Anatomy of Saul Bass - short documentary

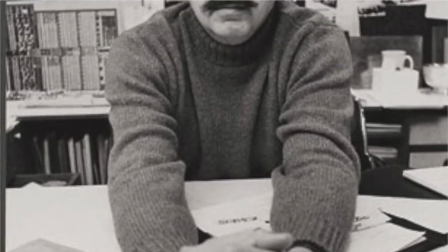0:14 Saul Bass was an American graphic designer and Academy Award-winning filmmaker,
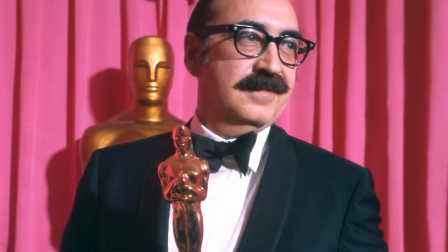0:19 best known for his design of motion picture, title sequences, film posters, and corporate logos.
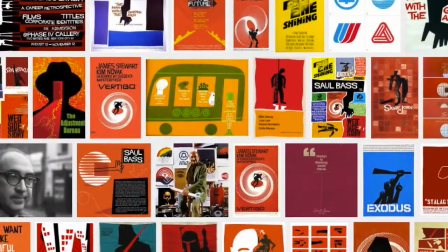0:25 During his 40-year career, Bass worked for some of Hollywood's most prominent filmmakers, including Alfred Hitchcock,
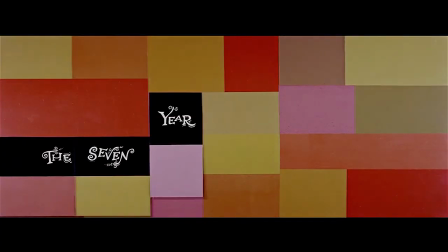0:31 Otto Preminger, Billy Wilder, Stanley Kubrick, and Martin Scorsese.
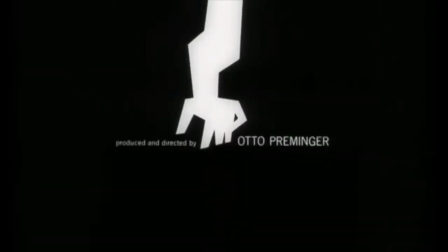0:37 Among his most famous title sequences are the animated paper cutout of a heroin addict's arm for Preminger's The Man with the Golden Arm,
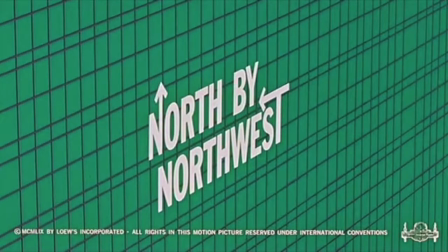0:45 the credits racing up and down what eventually becomes a high-angle shot of a skyscraper in Hitchcock's North by Northwest,
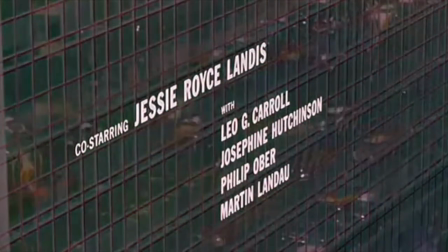0:53 and the disjointed text that races together and apart in Psycho.
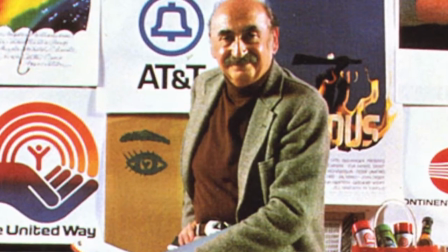1:01 Bass designed some of the most iconic corporate logos in North America, including the Bell System logo in 1969,
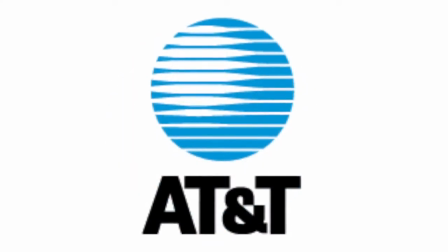1:07 as well as the AT&T Globe logo in 1983 after the breakup of the Bell System.
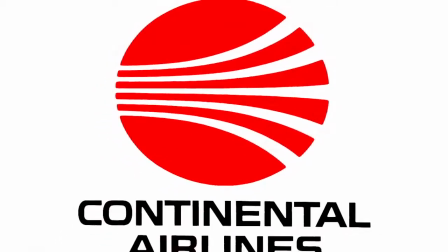1:13 He also designed Continental Airlines' 1968 Jetstream logo and United Airlines' 1974 Tulip logo,
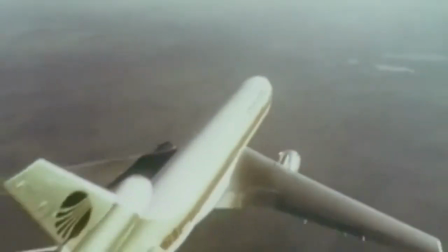1:20 which became some of the most recognized airline industry logos of the era.
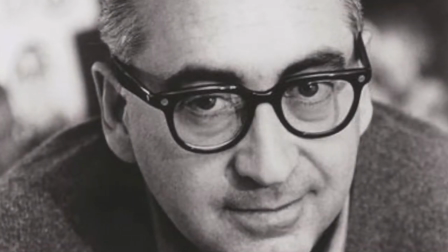1:29 Saul Bass was born on May 8, 1920 in the Bronx, New York, to Eastern European Jewish immigrant parents.
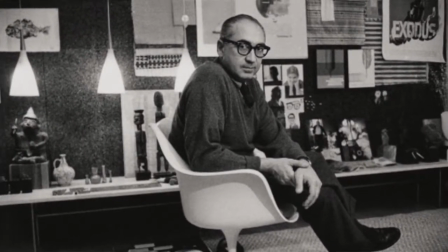1:35 He graduated from James Monroe High School in the Bronx and studied part-time at the Art Student League in Manhattan.
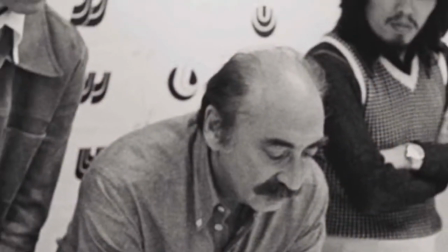1:42 He worked in New York as a freelance commercial artist for advertising agencies and companies, including Warner Brothers.
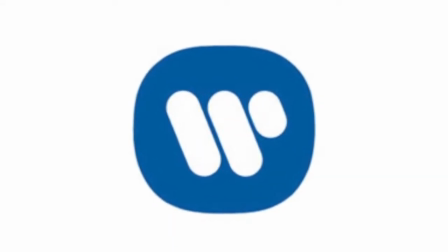1:48 In 1946, Saul Bass went to Los Angeles, where he continued to work as a commercial artist. By 1952, he had a practice of his own, which was registered from 1955 as Saul Bass & Associates. On April 25, 1996, Saul Bass died in a hospital in Los Angeles at the age of 75.
So there seemed to be a real opportunity to use titles in a new way.
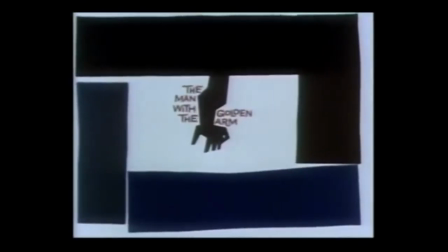2:11 He began his time in Hollywood in the 1940s designing print advertisements for films including Champion,
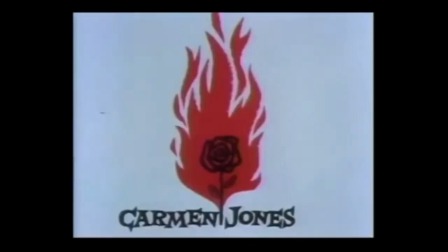2:17 Death of a Salesman, and The Moon is Blue, directed by Otto Preminger.
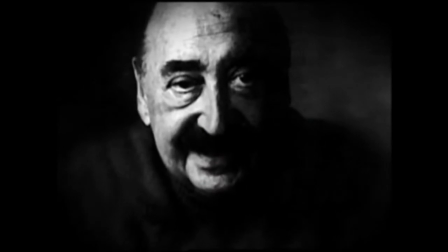2:22 His next collaboration with Preminger was to design a film poster for his 1954 film Carmen Jones.
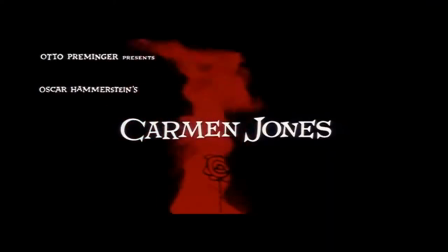2:28 Preminger was so impressed with Bass's work that he asked him to produce the title sequence as well.
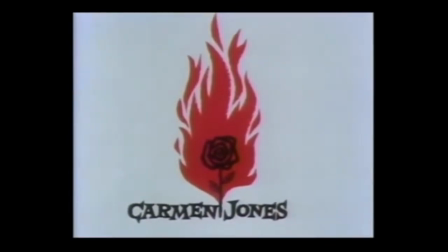2:33 This is when Bass first saw the opportunity to create a title sequence which would ultimately enhance the experience of the audience and contribute to the mood and the theme of the movie within the opening moments.
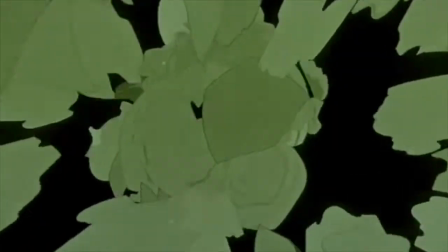2:45 Bass was one of the first to realize the creative potential of the opening and closing credits of a movie.
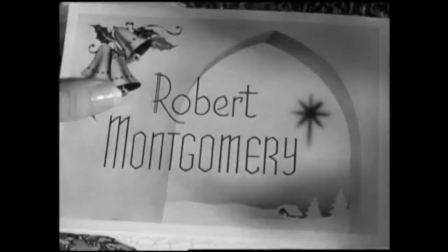2:50 Before the advent of Bass's title sequence in the 1950s, titles were generally static, separate from the movie, and it was common for them to be projected onto certain cinema curtains, the curtains only being raised right before the first scene of the movie.
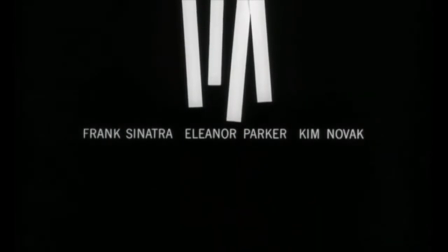3:05 Bass became widely known in the film industry after creating the title sequence for Otto Preminger's The Man with the Golden Arm.
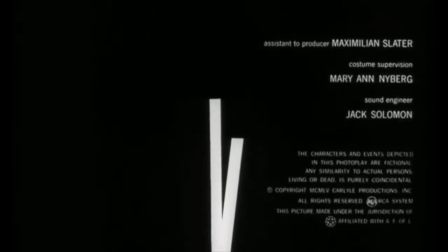3:12 Bass decided to create an innovative title sequence to match the film's controversial subject of heroin addiction.
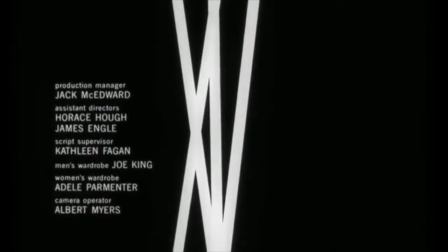3:18 He chose the arm as the central image, as it is a strong image relating to heroin addiction.
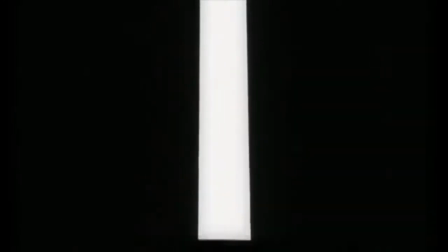3:24 The titles featured an animated white-on-black paper cutout arm of a heroin addict.
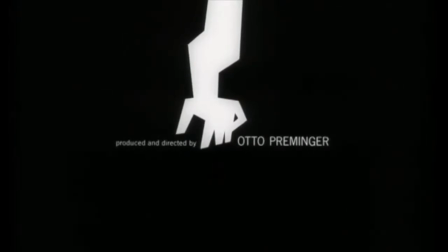3:29 As he hoped, it caused quite a sensation. For Alfred Hitchcock, Bass produced effective, memorable title sequences, inventing a new type of kinetic typography, letters that move and which are animated.
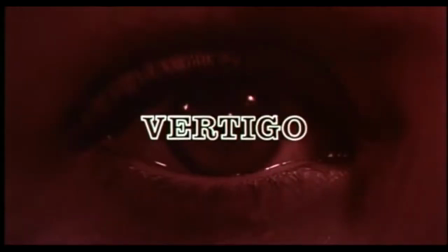3:45 He used that for North by Northwest, Vertigo, and Psycho. It was this kind of innovative, revolutionary work that made Bass a revered graphic designer.
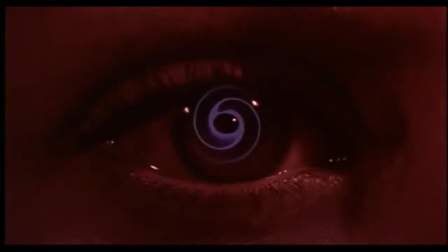3:53 He designed title sequences for more than 40 years and employed diverse filmmaking techniques,
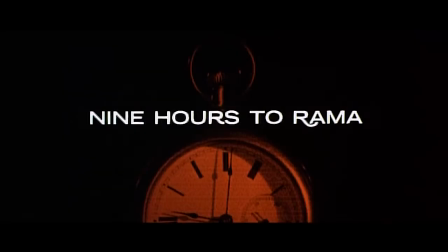3:59 from cutout animation for Anatomy of a Murder to fully animated mini movies such as the epilogue for Around the World in 80 Days and live action sequences.
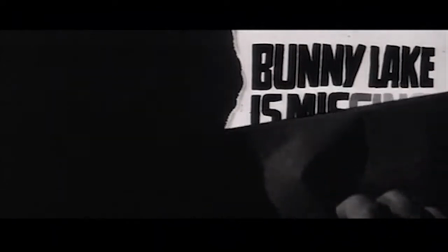4:07 His live action opening title sequences often served as prologues to their films and transitioned seamlessly into their opening scenes.
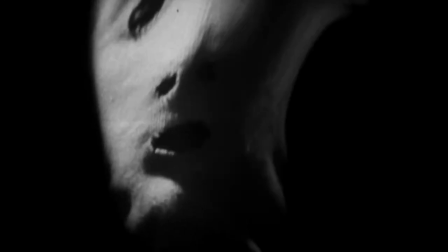4:15 These time before title sequences either compress or expand with startling results.